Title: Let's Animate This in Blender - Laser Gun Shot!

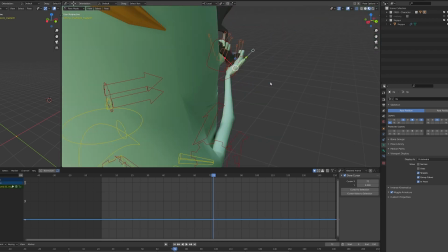[8:22]
In fact, the fingers in Rigify are easily animated
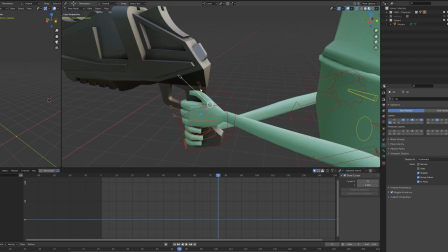[8:27]
rotating and scaling on the X axis in order to open and close them.
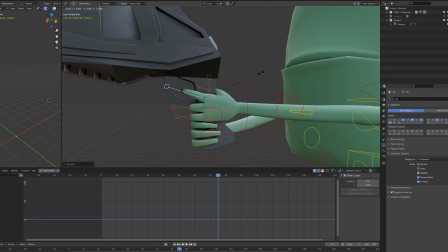[8:33]
Be sure to be in local view and with the individual origin option selected.
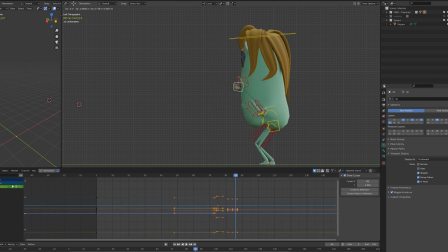[8:39]
I wanted the shot to be powerful enough to make his arms to be strongly moved almost over the head. Here I also rotate the head and torso to exaggerate the recoil effect of the gun.
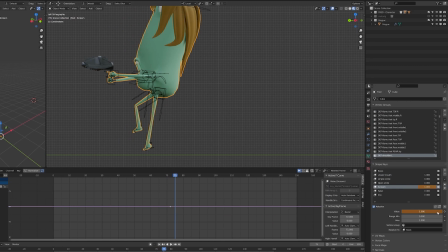[8:55]
I used only two frames to make this happen. Also, I animate some basic shape keys that I prepared previously.
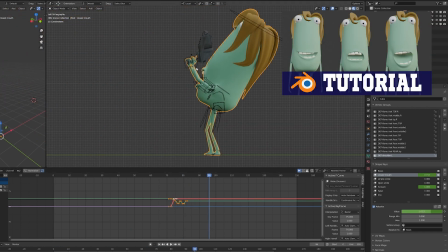[9:04]
If you are interested in learning how to make face shape animation, be sure to watch my tutorial regarding this.
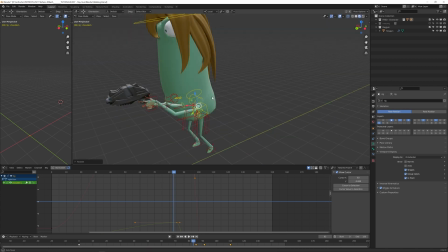[9:12]
And then I made him recover position and balance control after the firing.
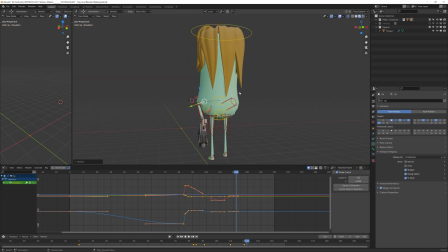[9:18]
And finally, I had the idea to make him let fall his hands and shoulders in a shot of disappointment for his behavior. So I imagined that the gun was quite heavy and I animate the two hands to fall down separately.
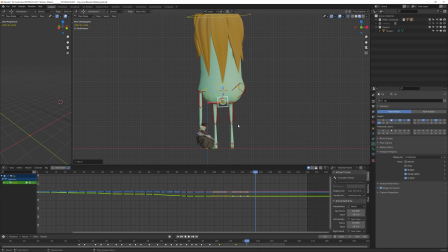[9:35]
And then I also animated some sort of swing effect for the hand that is free. And to add some detail, I also made the gun to bounce on the floor.
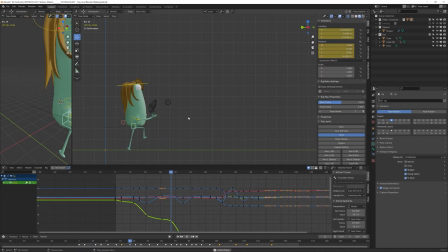[9:53]
And now is when I started going backward to adjust details and edit some part of the animation. And once again, like in drawing, for example, your eyes tend to get habit to what you're doing. So going back and watching my work from the beginning,
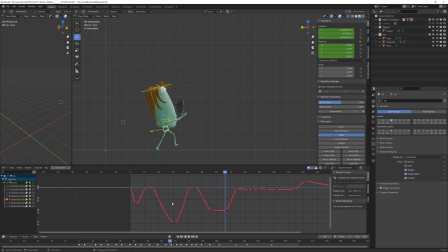[10:12]
even if it was only 10 or 20 minutes before, made me spot mistakes that I was not able to see before.
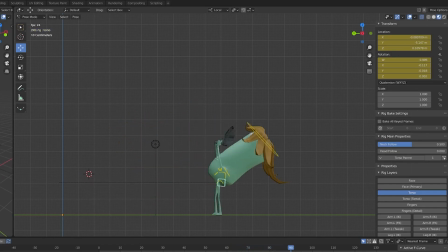[10:19]
Of course, the best thing to do is to wait at least the day after, but this is intended to be a speed tutorial,
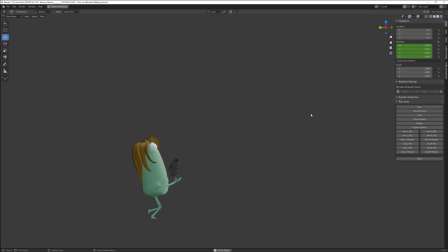[10:27]
so I'm sure that rewatching this tomorrow, I will not be that much happy. Finally, I unhide the hair controllers and I add some movement to them to follow the jump and the firing action.
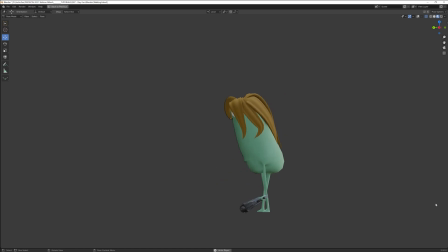[10:42]
Using a sphere and a cube primitives with a simple emission shader, I added those graphic elements to add some cartoonish dynamic. And then I also animated a point light to lit my character when he fired.
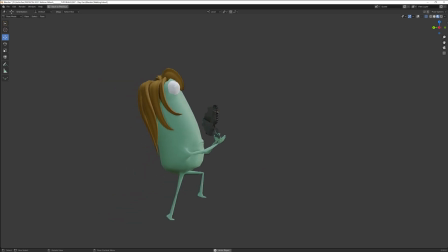[10:58]
So I hope you enjoyed this video, and hopefully soon enough I will be able to talk in English while I'm working,
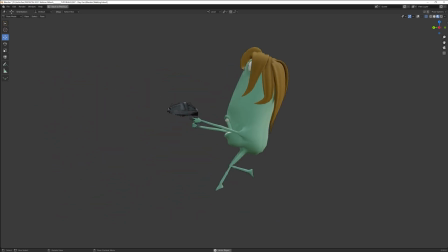[11:06]
because I really love to make this kind of tutorials in a more live way.
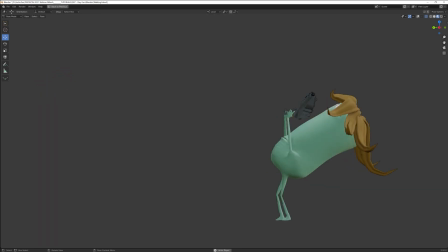[11:13]
However, if you like this tutorial, please let me know in the comment and don't forget to subscribe my channel.
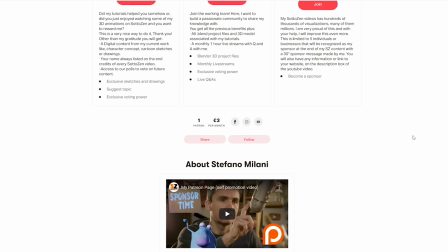[11:20]
As always, this entire Blender scene will be available to be downloaded at my Patreon page.
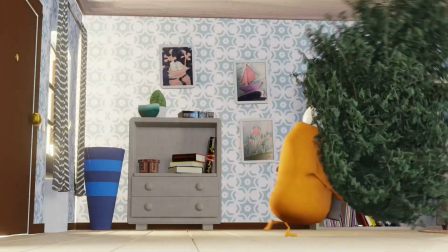[11:27]
If my videos are somehow helping you to develop your professional or personal skills,
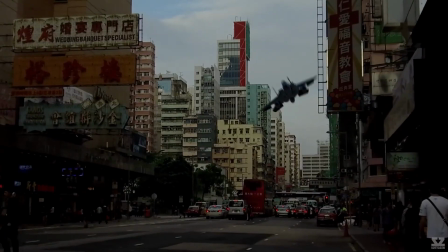[11:33]
please consider becoming a supporter of mine. Making these kind of videos is very time consuming, as you probably can imagine,
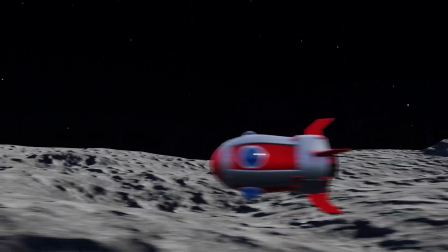[11:42]
and sponsoring me will help me in the making of more digital content like this one.
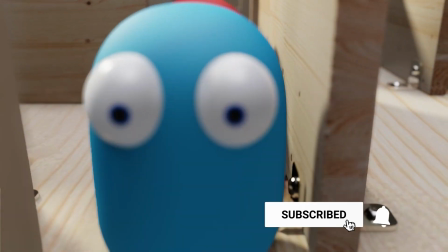[11:48]
And as always, thanks so much for watching, and see you soon with another great video.
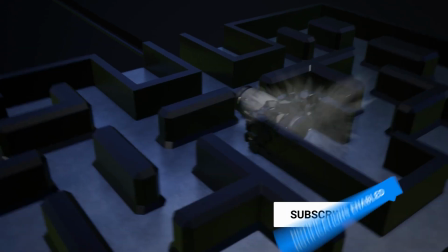[11:53]
Ciao!